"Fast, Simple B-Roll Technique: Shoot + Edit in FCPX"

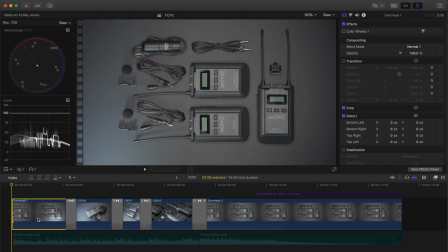(4:06)
Now let's walk back through here clip by clip, and I'll show you the adjustments that I've made.
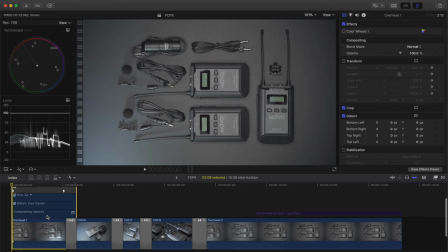(4:11)
In the first clip, if I hit Control V on my keyboard, you can see I've got a couple of adjustments.
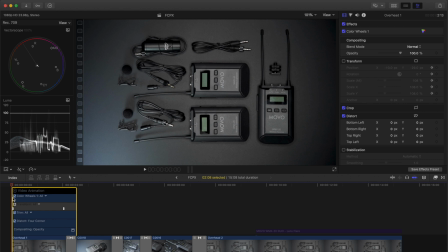(4:17)
One is a color wheel adjustment, just to get my exposure correct. The second is a transformation.
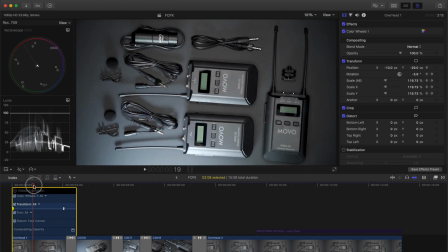(4:23)
And I'm using keyframes to create a rotation and a zoom as the light moves across.
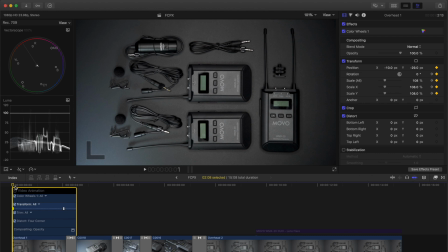(4:29)
If you're not familiar with keyframes, there are a ton of tutorials out there. If you really want to see me do one, I'll be happy to do it. Just give me a comment down below. The keyframes I have set start with a position that's slightly been adjusted, a rotation of 0, and a scale of 108%.
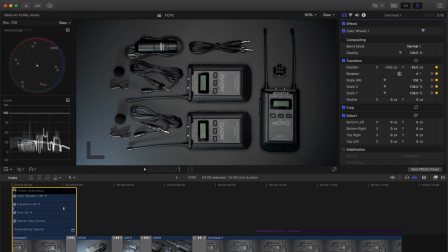(4:47)
And that just gives me this opening scene in a pleasing composition. If we scroll over and we look at the second set of keyframes,
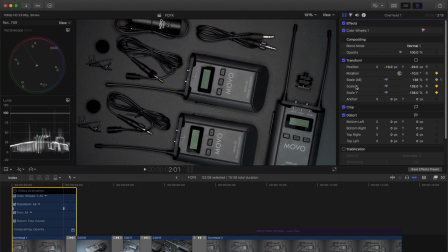(4:55)
our rotation has changed by 10 degrees, and the scale has changed by 30%.
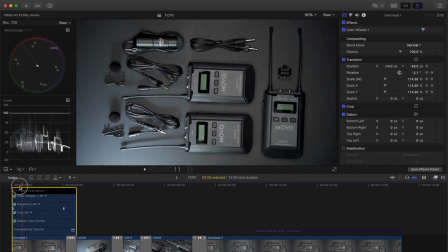(5:00)
So that gives us that effect.
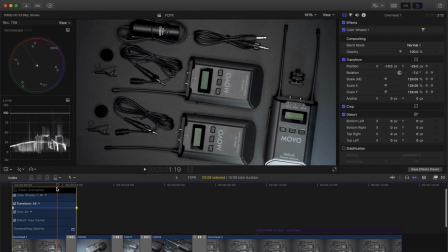(5:03)
I'm going to grab these and slide them so that they cover my transition, and we'll take a look at the second clip. Control V again, and we have a pair of adjustments. One is color wheels, and if we look, now not only have I made an exposure adjustment,
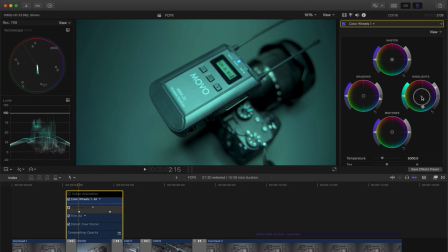(5:21)
but if I look at the color inspector, you can see I've pulled the highlights way down into this kind of bluish teal area. So we start to get an RGB light type effect. I've added also a transition. First keyframe is 100%.
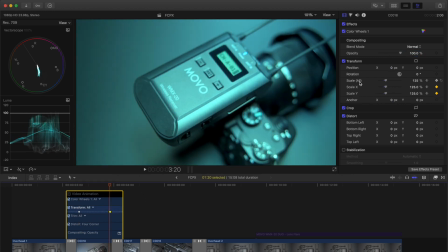(5:38)
Second keyframe, 125%. So in the second clip, all we do is go blue and scale in a little bit.
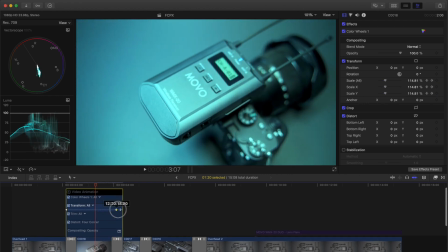(5:49)
Again, I'm going to pull those transformation keyframes out to cover my transitions, which, by the way, the first transition I used is called light noise, which just gives a little pop of light as you go across there.
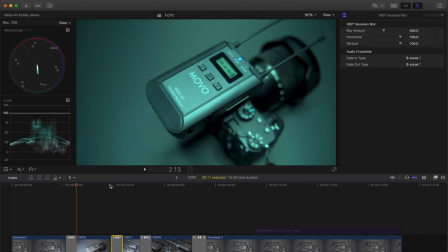(6:02)
The second one that I've used is a 360-degree Gaussian blur, and I'm actually going to use those same two transitions throughout.
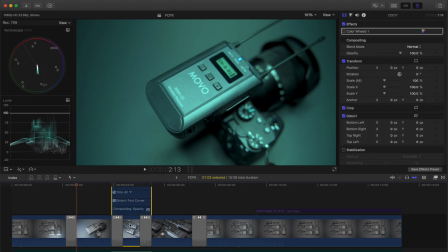(6:10)
I'm just going to alternate between the two. Looking at the third clip, Control V, all that's going on this third clip is a color wheel adjustment.
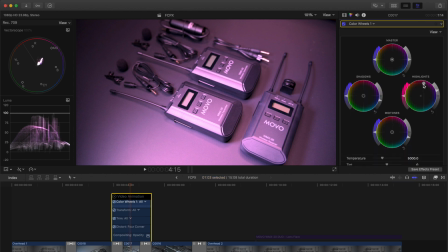(6:19)
And this time, I've taken the highlights and pushed them way out into the pink area.
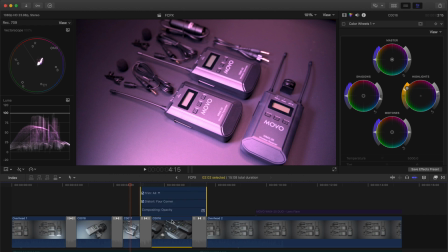(6:24)
On the fourth clip, we again have only a color wheel adjustment.
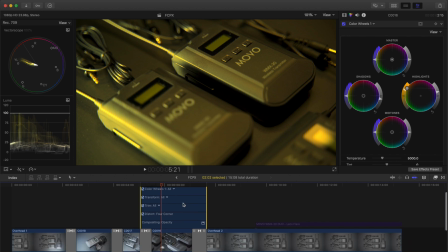(6:29)
This time, way out here into the yellow. And this is that focus pull that moves from one to the other.
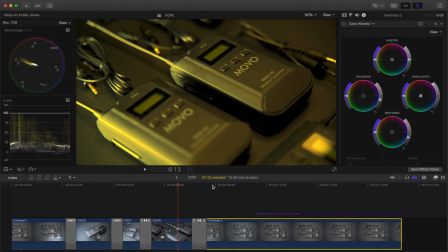(6:37)
The final clip here is a repeat of the opening clip.
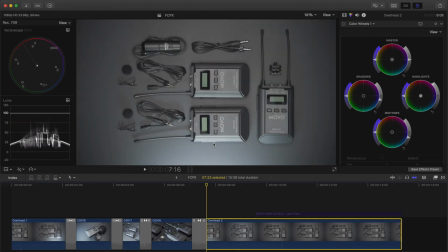(6:41)
But this time, I think I already mentioned the light goes from bottom to top instead of side to side.
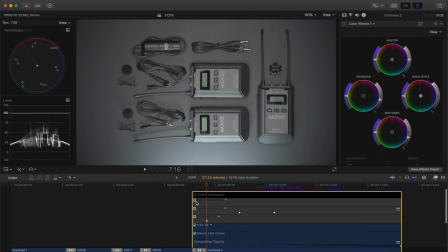(6:46)
And there's a number of adjustments that have been made. We've got a color wheel adjustment to get exposure properly done.
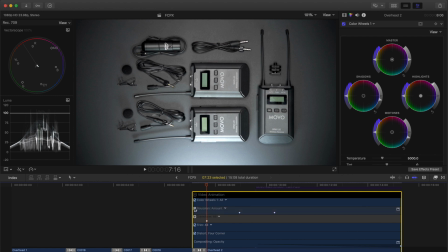(6:52)
And then we've got a Gaussian blur that I've added.
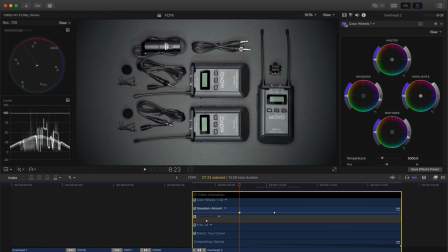(6:55)
And this Gaussian blur is going to start right here with a keyframe, and it is at an amount of 0.
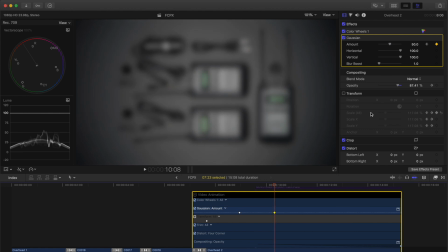(7:02)
When we move over to our second keyframe, we've got an amount of 50. All we're doing is taking everything and blurring it out right there. And the reason I'm doing that is that I've added this title.
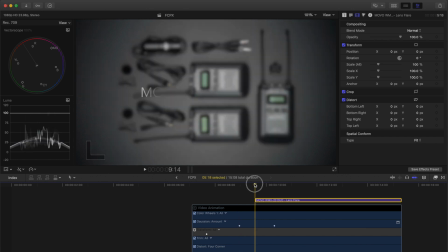(7:15)
And this is a stock title that comes with Final Cut Pro.
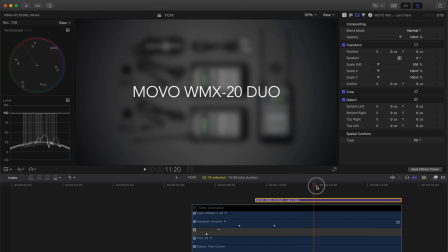(7:19)
It's called Lens Flare, and it just brings in the text on top of that.
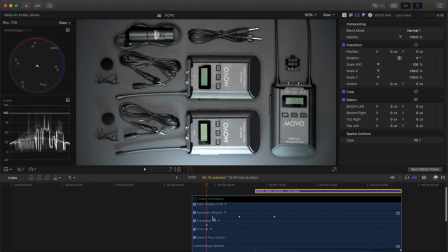(7:24)
A couple other things going on here. We have a transformation, and you may have noticed that the type is getting larger. And what I want to happen is for the elements in the background as they fade out to get smaller. So this first keyframe is set at 125%.
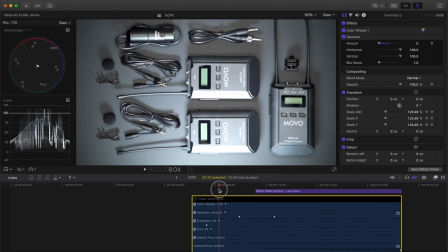(7:44)
And then that goes to 100%. The last thing that's happening on here is that you'll notice it's getting darker.
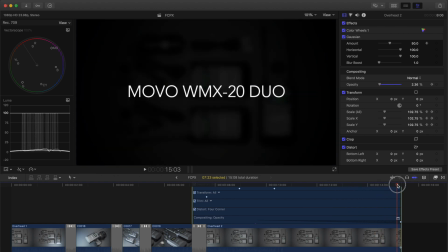(7:51)
So the background is becoming less opaque. And that's all done on this compositing window.
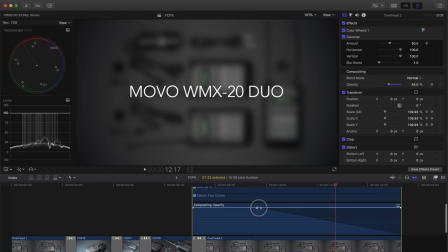(7:58)
This actually has some little sliders in it that just, you pull them to wherever you want that effect to begin, and then it tapers off as it goes down.
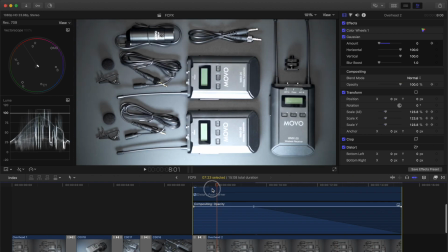(8:07)
So that's the last thing there.